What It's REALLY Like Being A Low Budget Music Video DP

Yo, what up guys? Today in this video, we're going to be talking about what it's like to really be a DP for a music video shoot.
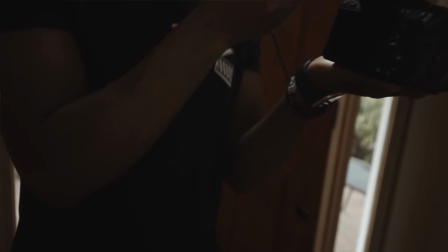(0:06)
Let's get into it. So for starters, let me just explain what a DP is.
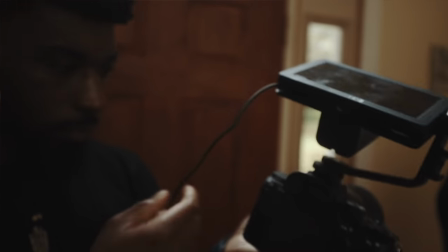(0:10)
Typically in like the music video realm, the low budget music video realm anyways, you yourself are just a video creator because you do everything.
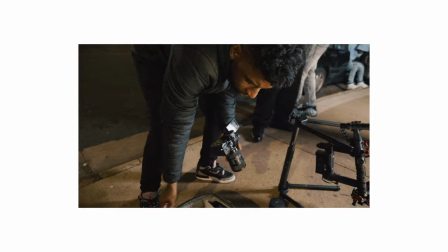(0:17)
If you don't have a team, you kind of play every single part that is possible for a music video. So you're the DP, you're the producer, you're the director, you're pretty much everything.
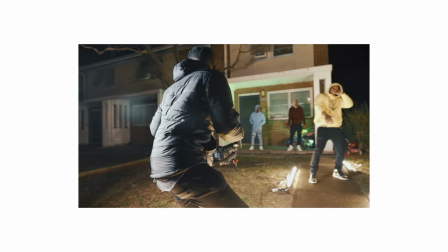(0:25)
But if you do have an opportunity to build a team,
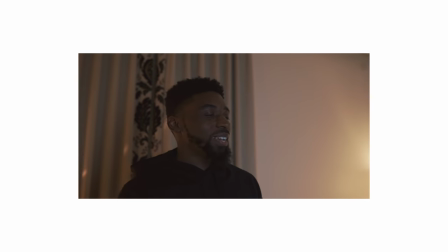(0:27)
you might find yourself kind of reaching out and finding different moving parts to assemble a relevant music video production team.
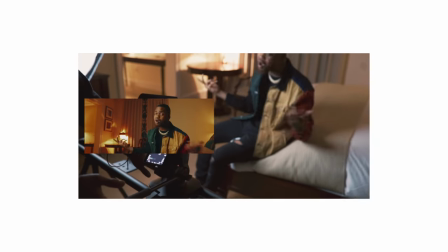(0:34)
And a DP would be one of these positions within this music video team. Typically known as a DP, maybe even a cinematographer. It's kind of all over the place. So many different names, but essentially a DP is just a person who's operating a camera for the director.
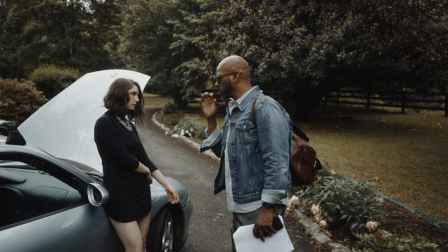(0:46)
A couple of weeks ago, myself, I had an opportunity to do some DP work for another director.
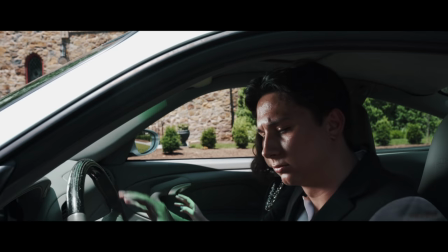(0:51)
This isn't something that I do.
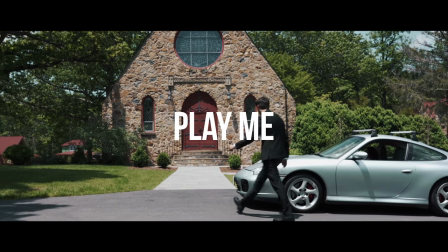(0:52)
You guys know that I'm usually the person who's handling pretty much everything on my music video set But I decided to do this to kind of get out of my comfort zone and do something different I wanted to try some new things.
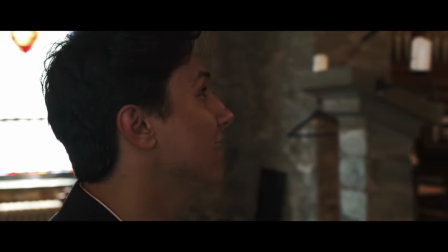(1:01)
I wanted to see what it was like I wanted to try to work cohesively with somebody else on a project and this is what we came with So for starters,
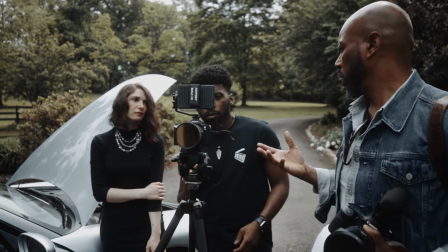(1:09)
if you haven't seen the music video that i'm going to be talking about today Make sure you guys go check it out. I'm going to link it up above one of these corners Just dropped today with this video.
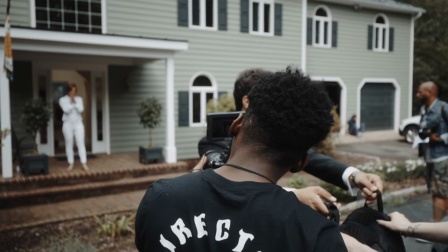(1:17)
So this is going to be like a full spoiler alert So if you want to see that video before you check this one out, make sure you come back here after that. Also, I forgot to mention that, yeah, if you drop a comment down in the comment section, you will have an opportunity to be featured at the end of my next video. So just get on there, drop a comment, a question. You can say what's up. You can ask me how my day is going. You can ask me what's your favorite camera, anything. Just drop a comment down below. You have an opportunity for a shout out at the end of my next video. But let's get into it.
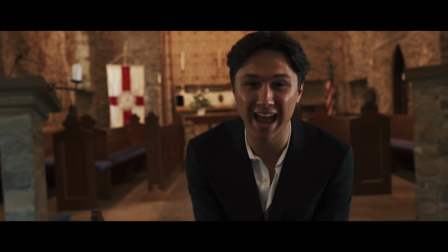(1:41)
So this video concept came about from the director Ty Cooper. Now Ty Cooper is primarily into short films, but he wanted to get into the music video thing.
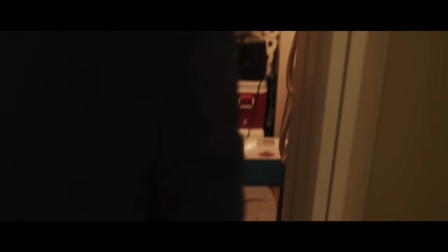(1:49)
He had a concept and he was looking for a cinematographer, a DP, to put it together for him. So he reached out to me. This is what we came up with.
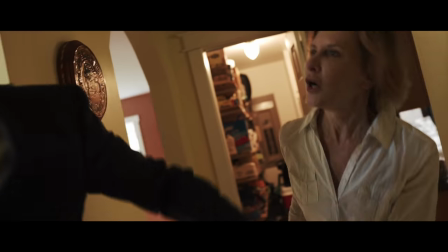(1:54)
So this video is for King Geminade. The overall concept of this video is a guy who's been in the game of like drugs, I guess you could say.
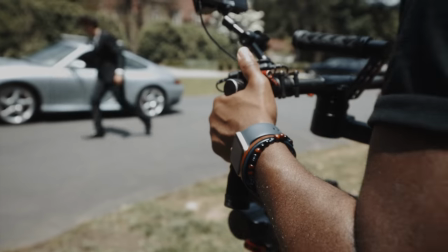(2:02)
He's been in and out doing some things and he just wants out of the game. So this is his attempt at getting out of the game.
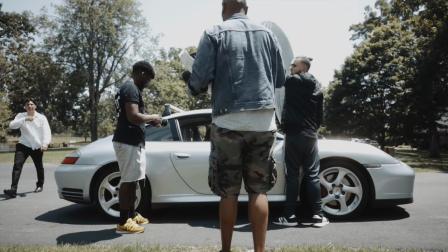(2:08)
Within this attempt, some things go wrong, some things go south. And you'll see that in that entire music video. So we're about to go over a scene breakdown.
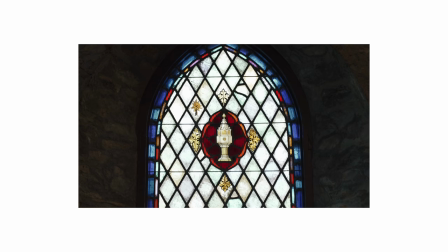(2:14)
I'm also going to tell you guys how I felt tackling this video. Certain things that I wouldn't do, certain things that I thought were really cool and that I learned from this experience.
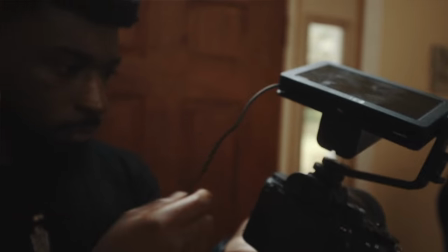(2:22)
So for starters, the first couple of scenes that we were getting were the interior shots. So for the interior shots, the general concept of what's going on is King Gemini is in the house. He's going to pick up the bags that he's going to be passing off and trying to get out the game with. He has his mom there.
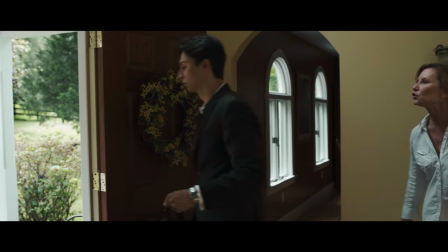(2:35)
He thinks that his mom does not know that he's into drugs. So they have this big, huge conflict, this confrontation.
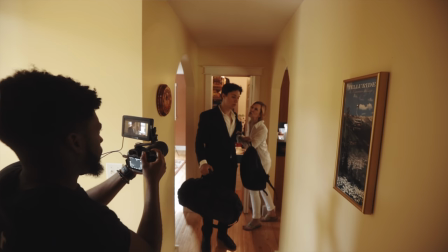(2:41)
He's going out of the house and he's going to be taking the drugs to give them over to the pastor in the video.
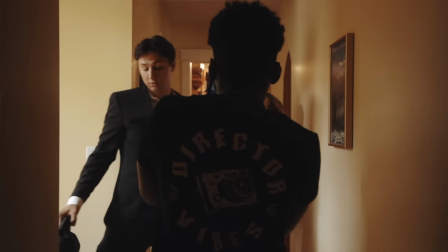(2:48)
So this is the interior shot and we pretty much shot this as simple as possible. I'm using a Sony a7 III.
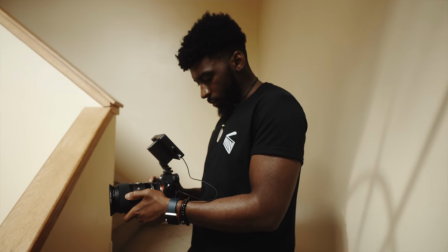(2:54)
I'm using a Sigma 35mm f1.4 and we're just going completely handheld with this. The main reason that we're going handheld for this is we kind of want to introduce some rocky shots to this.
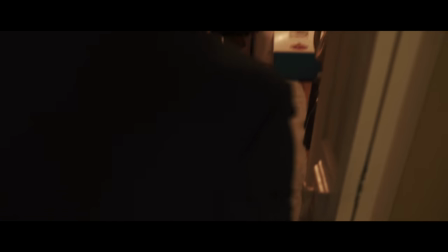(3:02)
We want you guys to show that this is a rocky situation between him and his mom and we want that raw feeling to it.